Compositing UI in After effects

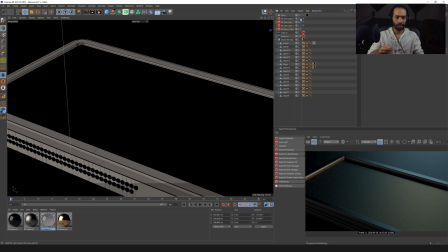416s
and at ease and then I added this little thing here this is the light
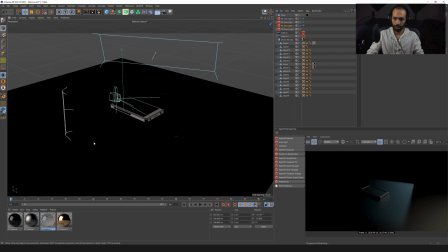422s
that is right in front of this one here this
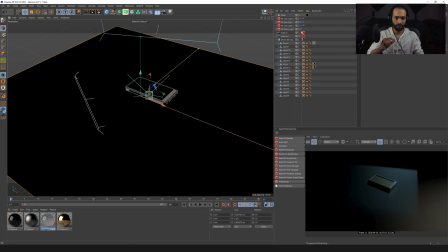428s
is the light is in front of the camera the reason I use this is for a very simple reason I wanted to see
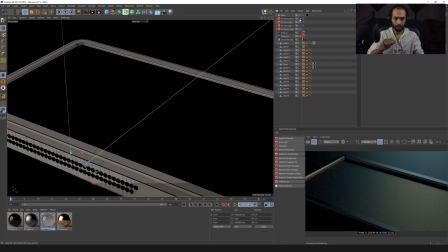433s
the highlights here better anything that is super dark I don't like it I like to bring up a bit the darkness I don't like something to be 100% dark or else why
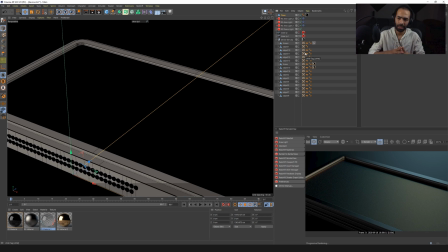447s
did I even design it I like my object to be a little but not too much not overblown so yeah this is what i did and then i went and i rendered this um inside of redshift
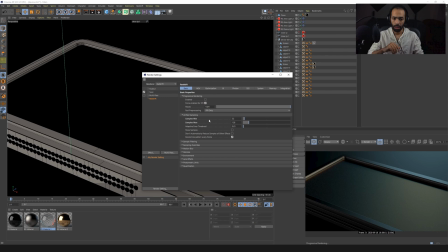459s
um i used the simple uh samples because i knew that i'm going to be editing this so i'll hide anything that doesn't look good so i don't need to spend too much time in this i use brute force to make sure i get correct uh dispersion on the screen because to me the most important thing about this whole
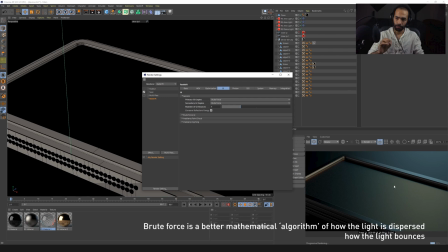477s
scene is the screen it's the screen that needs to be clear and that's what i did so once all that done i went
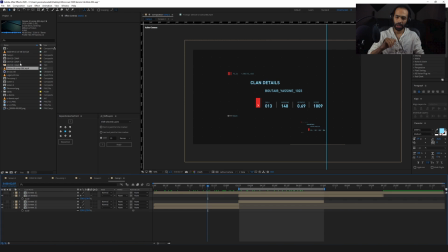487s
inside of after effect so inside of after effect i started importing everything and
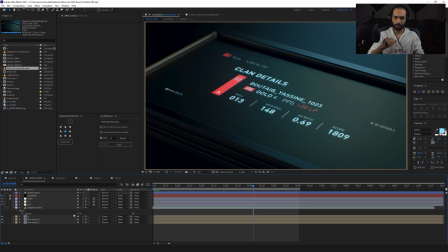493s
um one of the things that i did was this is how i
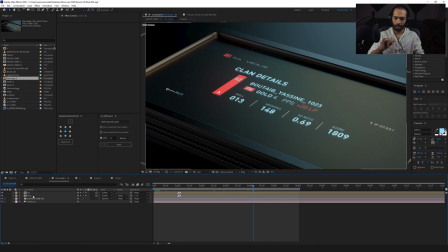498s
imported it inside of after effect without any effect i just imported the picture like this and what i did was i imported the device cinema 4d file and i went and i extracted the camera from it now i can literally
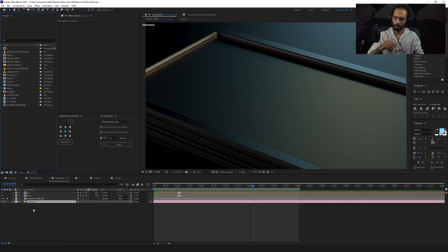516s
just delete this because i don't need it anymore because i just wanted this camera and i put this UI as a 3D and yeah I just scale it down and put it right there because everything
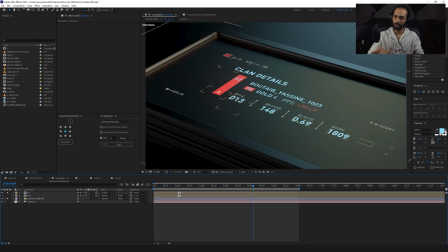531s
now is the camera is doing everything for me so that's cool the next thing that I did was I added I duplicated it so that I can show that there is a screen depth so that's what I did there I added the screen depth and I change the color from
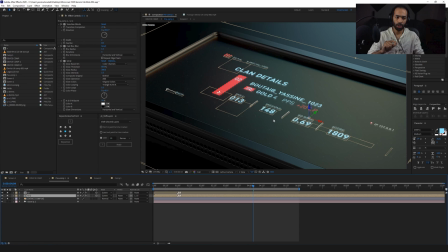547s
white to blue because the screen you don't really see things like especially with the the the the nature of the screen is not super white white but
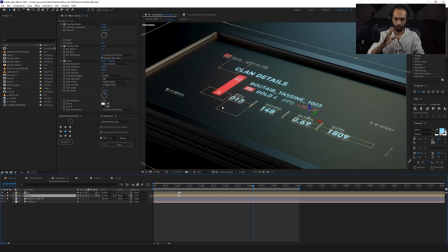564s
it's gonna be a little bit blue because later on where you'll see when I'm gonna do the color correction you'll see that the whole screen is gonna become bluish and it doesn't make sense that the bright spots here are blue but then here it's white it
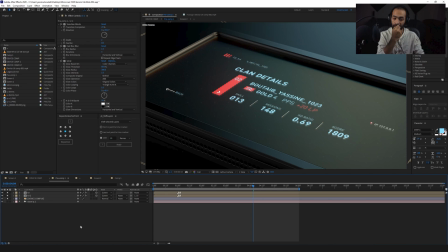577s
doesn't make sense it should follow the color correction and that's why I changed it here as you can see it into blue I made sure that I put this into screen because when you put something on your screen obviously it is has to be screened it's a screen so you have to screen
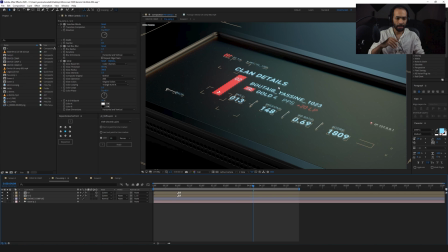593s
it yeah that's it I went and I did this
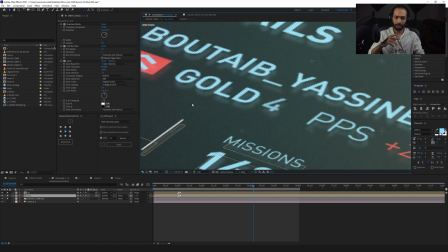599s
here to give it a look that it's the screen I went and I added a Venetian blind as you can see here so Venetian blind gives you this effect off screen and in the same time what I did was I I did a
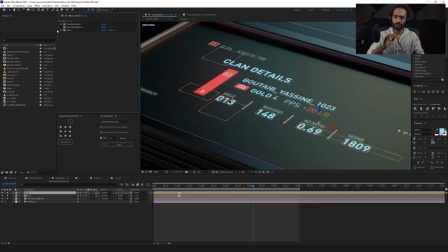618s
glow but the glow I went and I increased the radius so that it fills the screen so that you can have that feeling of like oh it's actually illuminated it's not just a picture on top. Alright, that said, let's go to the big beast.
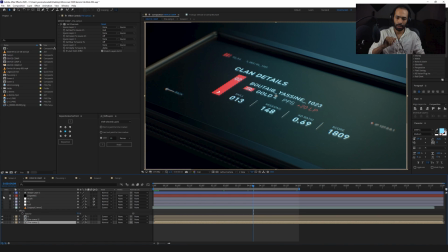635s
Alright, so what's happening here? Let me just turn off everything.
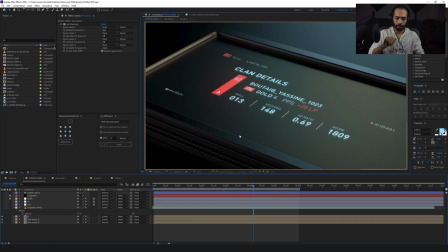640s
So if you're not familiar with my tutorials, you should go and watch the Cinema 4D glass looking or go look for some RGB chromatic aberrations.